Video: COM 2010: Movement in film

Hello. This evening I'd like to take a few minutes to compare the movement of The Departed with the movement in Frozen. The specific scenes I'll be talking about are the elevator scene in The Departed and the ending scene in Frozen. The two main things that I'm going to point out is right to left movement compared to left to right movement. And the second thing is low angle shots compared to high angle shots. All right, so I'll just jump right into it. And first, I'm going to be talking about The Departed.
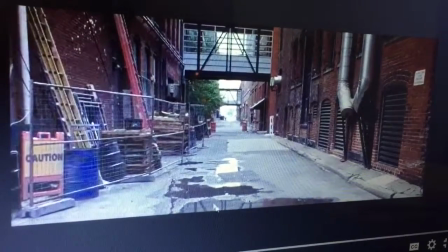35s
So this is the very beginning of this scene, and I'll roll it now.
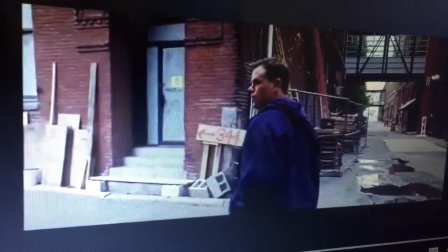40s
We see the villain enters abruptly from the right, moving to the left.
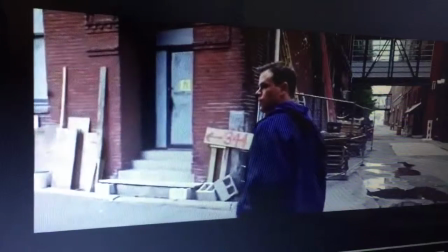45s
This is an unnatural movement. People see left to right, they think left to right, we read left to right.
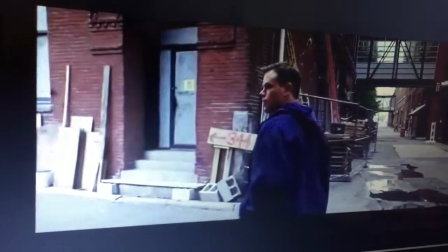51s
So when we have a movement of right to left, that is used over and over again by movie makers to
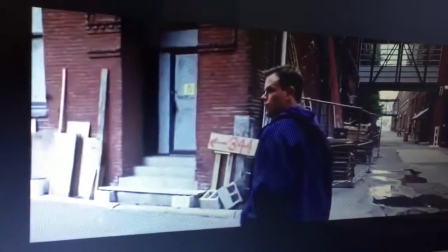59s
kind of take the audience out of ease, to put them a little bit on the edge of their seat,
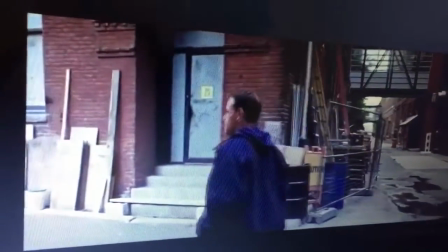65s
like what's going to happen next. So I'll just roll it here.
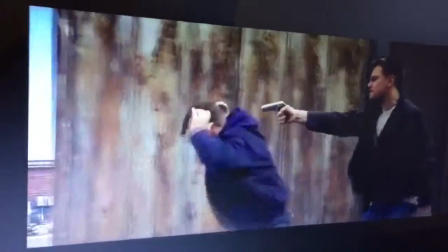71s
Again, we enter right to left, the villain, where our hero of the movie is waiting. Fast forward here.
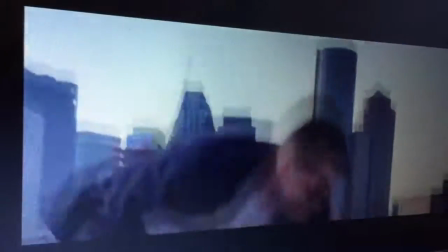79s
This is an example of a worm's eye view.
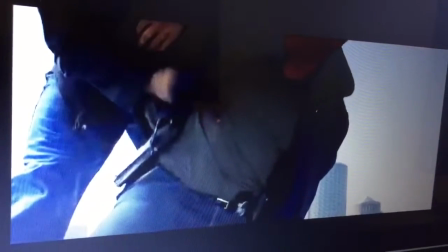81s
And you can see how intense the movements are, how fast we see that, how intense that action is.
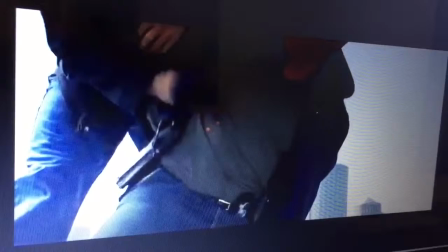88s
And that's by design. It's a close shot. It's worm's eye view, and that's what contributes to that.
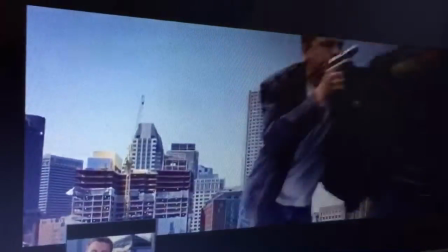94s
Okay, so, and then throughout the sequence, we have very close shots,
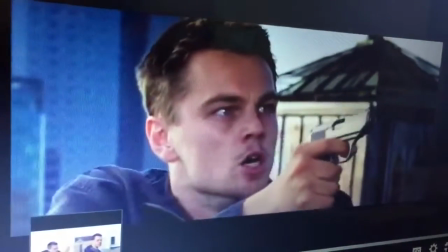98s
and this is all because of the climactic nature of this scene, so that the audience is really sucked into it.
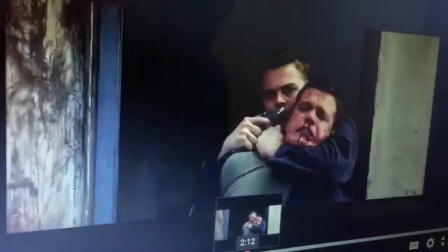106s
So another specific example I want to show with movement is right here, around 2:15 of the film.
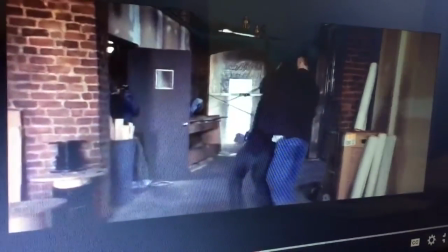112s
Here, we're moving away from danger, and we're moving left to right.
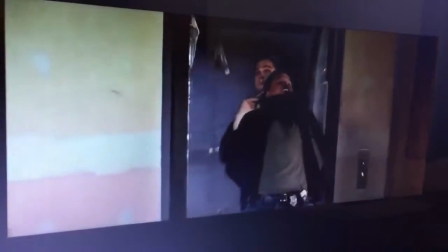117s
This is also by design. We're starting to tell the audience, it's time that we're getting away from danger.
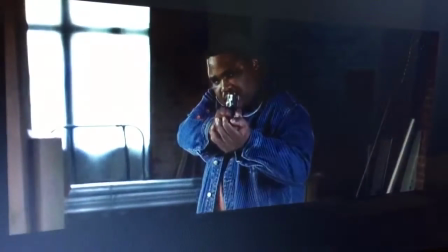125s
It's very tense right here. When the elevator closes, you get this instant sigh of relief.
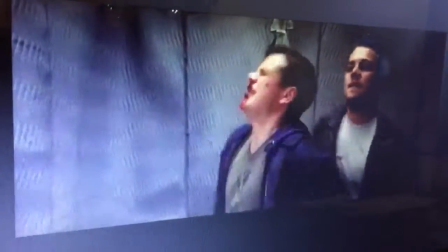132s
Okay, wow, we're okay. Danger is past.
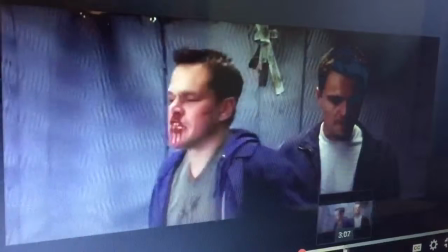135s
And this is all done intentionally, leading up to this part of the shot,
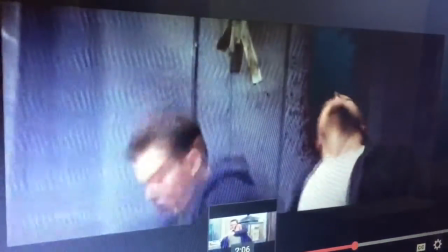144s
where the elevator opens, and boom, our hero gets killed.
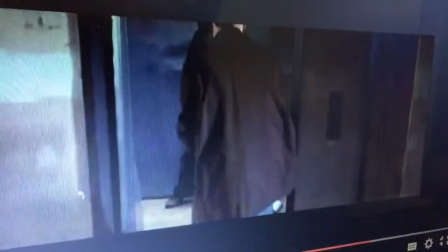151s
We weren't suspecting it. It's because of the movement, which really set the tone for the audience to think that, okay, maybe we're safe now.
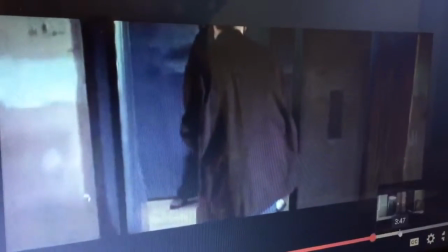160s
And a final example here of a low angle shot is here.
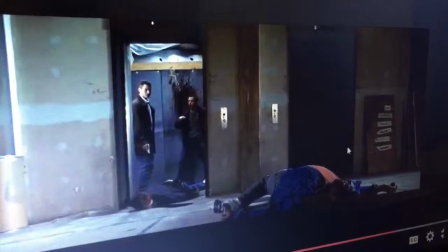167s
For about 30 seconds throughout this sequence, we're also in a worm's eye view, which is contributing to the
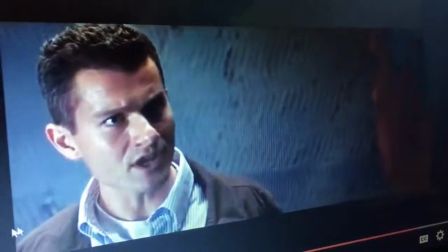175s
intensity of the action and of the movement. Okay, so the next film I want to talk about is Frozen.
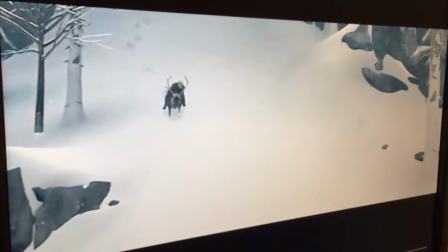181s
Here we see our hero, Kristoff, approaching the audience. The audience isn't really feeling threatened here because this is the hero of the film.
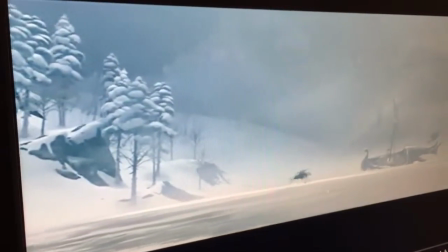192s
Okay, so, and then you'll notice we have left to right movement here.
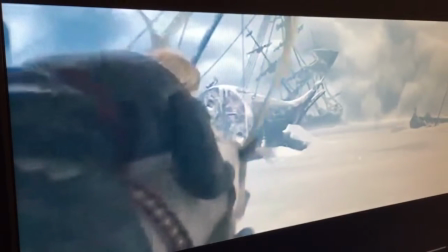195s
Here we have the storm or some type of danger approaching us, but we're also with the hero moving left to right.
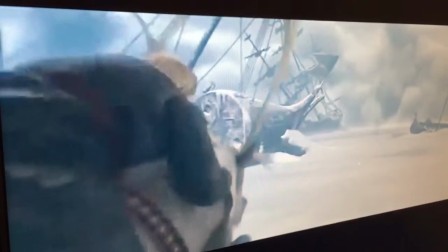203s
So this sets us up with being with the hero and us going against the danger together.
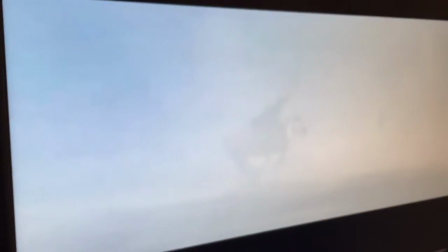212s
And this goes to this next shot where we have a very good example of left to right movement of our hero and our evil or
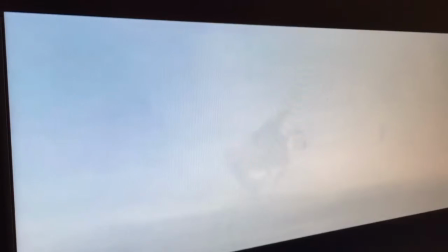222s
our negative force of the storm coming right to left.
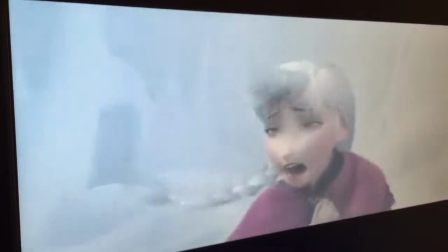228s
All right, and then throughout this, there's also some close shots where it intensifies the action.
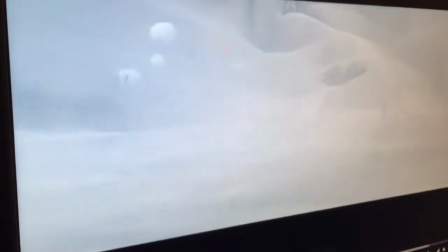233s
It's also a climactic scene. But the last example that I wanted to show is, as promised, the worm's eye view.
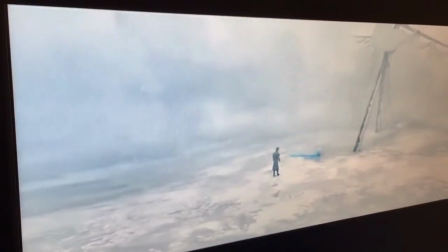242s
Here we get a temporary relief from the action. The storm is receding.